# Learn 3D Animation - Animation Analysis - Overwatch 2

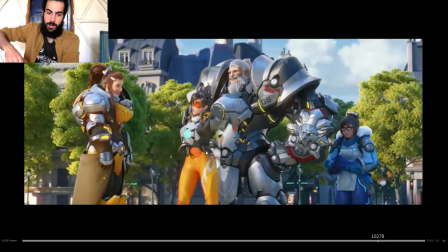2001s
As she's lifting up, she can't hold it up for much longer, so starts to drop down,
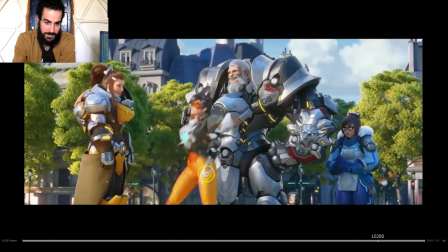2006s
and then the monkey grabs it and then pulls it up. So the weight is gonna move the hand a bit down, even though if the character is very strong, you have to make the audience see how the weight is affecting the
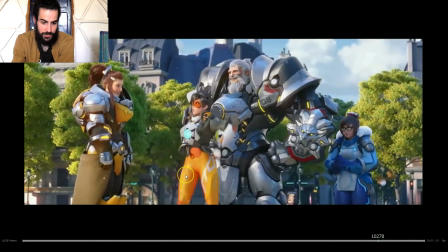2023s
other character.
Come on!
So it's like boom, boom, boom.
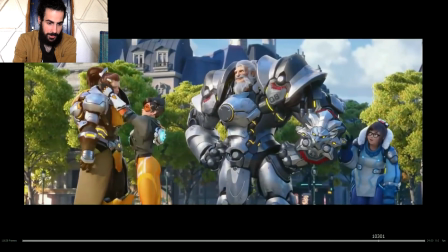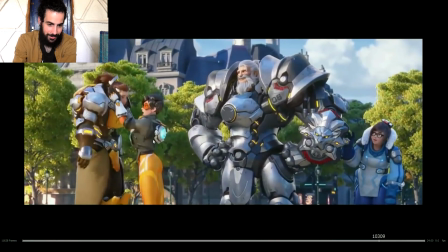Awesome animation. Ooh.
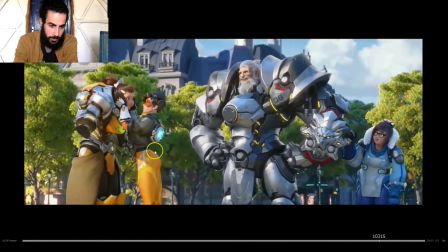2052s
Look how stretched, squash, stretch, zoom.
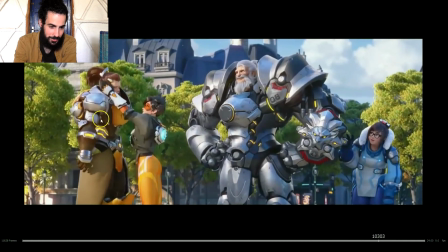2067s
This shot is awesome as well for many reasons. Firstly, she appears here again, okay, starts to fall down, we can see here, then accelerates, fast drop, so boom,
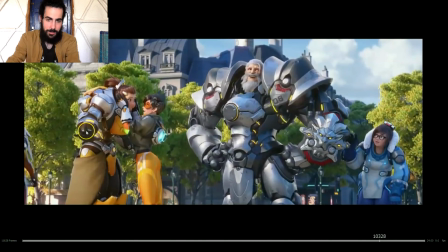2083s
hits the ground faster, then starts to roll, we can see the face clearly here, starts to roll, then as soon as she places one foot, she starts to come up,
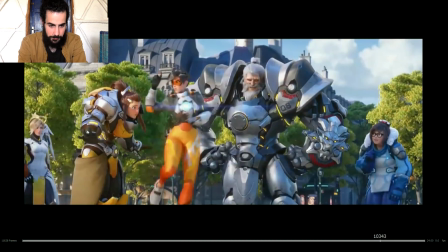2095s
and then the whole movement begins to slow down until here, where it's super delicate.
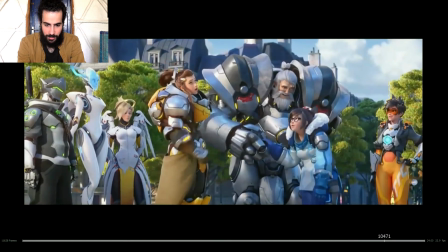2101s
So look at the movement, look how Pay close attention to how the movement slows down.
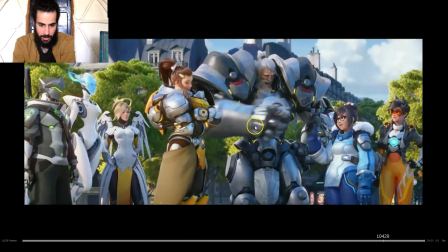2109s
It doesn't look like it's hitting a wall or like all of the sudden stops.
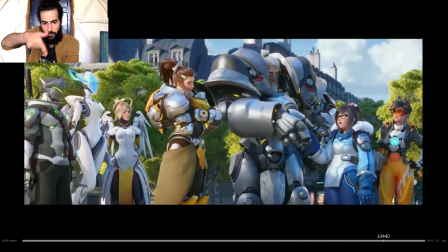2116s
They made it so progressively the movement stops until you don't even realize it.
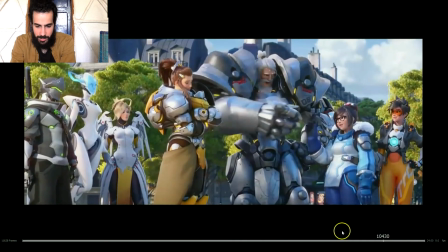2121s
In 1 second they made it from very fast movement to almost a
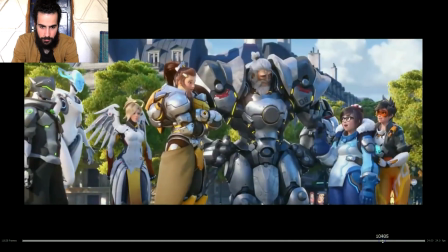2126s
very delicate movement just by slowing down progressively the action.
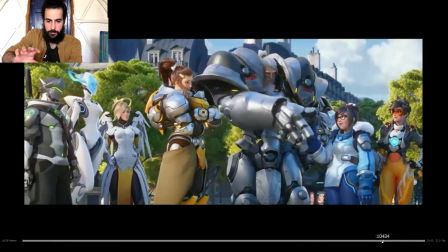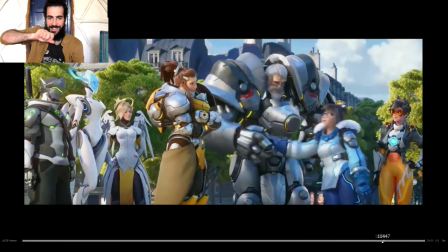2137s
Great again here. So look how they keep the pose here, so we can read the pose.
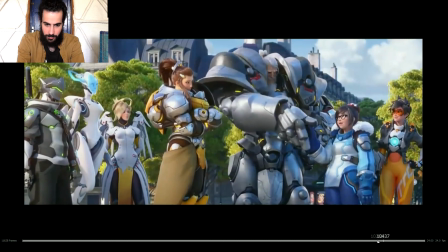2148s
She's losing the balance a bit of contrast, like the pose,
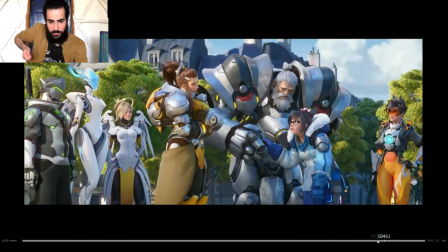2152s
like almost like the hanging time, and then thinking she
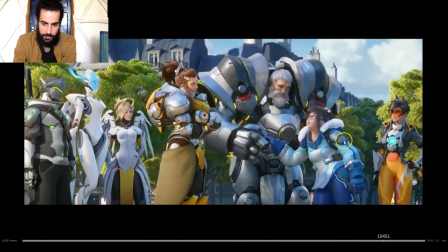2160s
y tan tan. So this contrast.
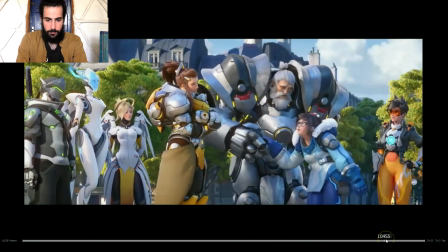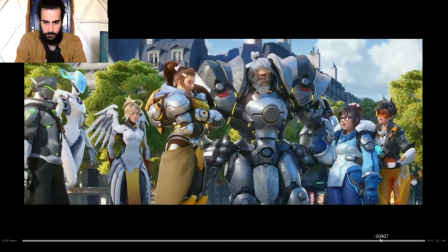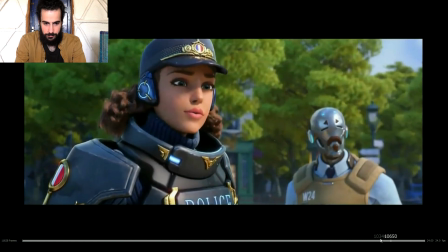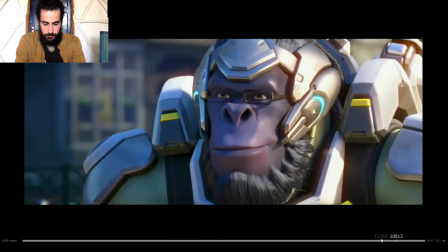2204s
Look, the finger, hand animation.
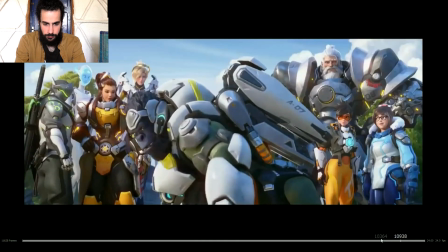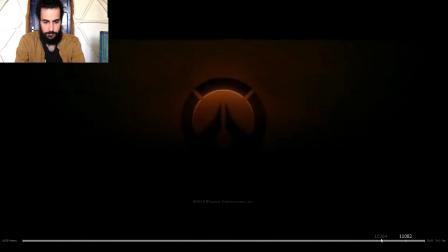2214s
Great.
Victory is ours, my friends!
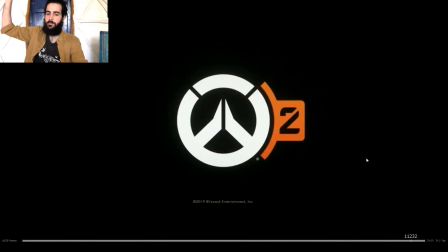2219s Hi, Lena. Brigitte? Oh my gosh, you've grown! Oh, everyone, this is May.
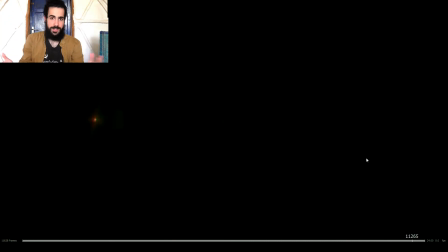2227s Hi, everyone. Nice to meet you!
This shot is probably another one of my favorite, for many reasons. About of the complexity having so many characters there, but every single action is perfectly timed.
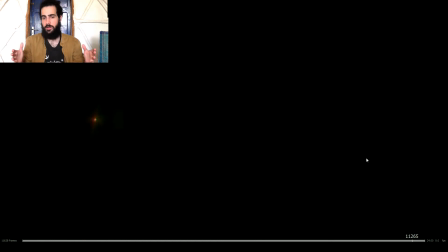2244s
Everything is perfect. Let's analyze it.
Victory is ours, my friends! Hi.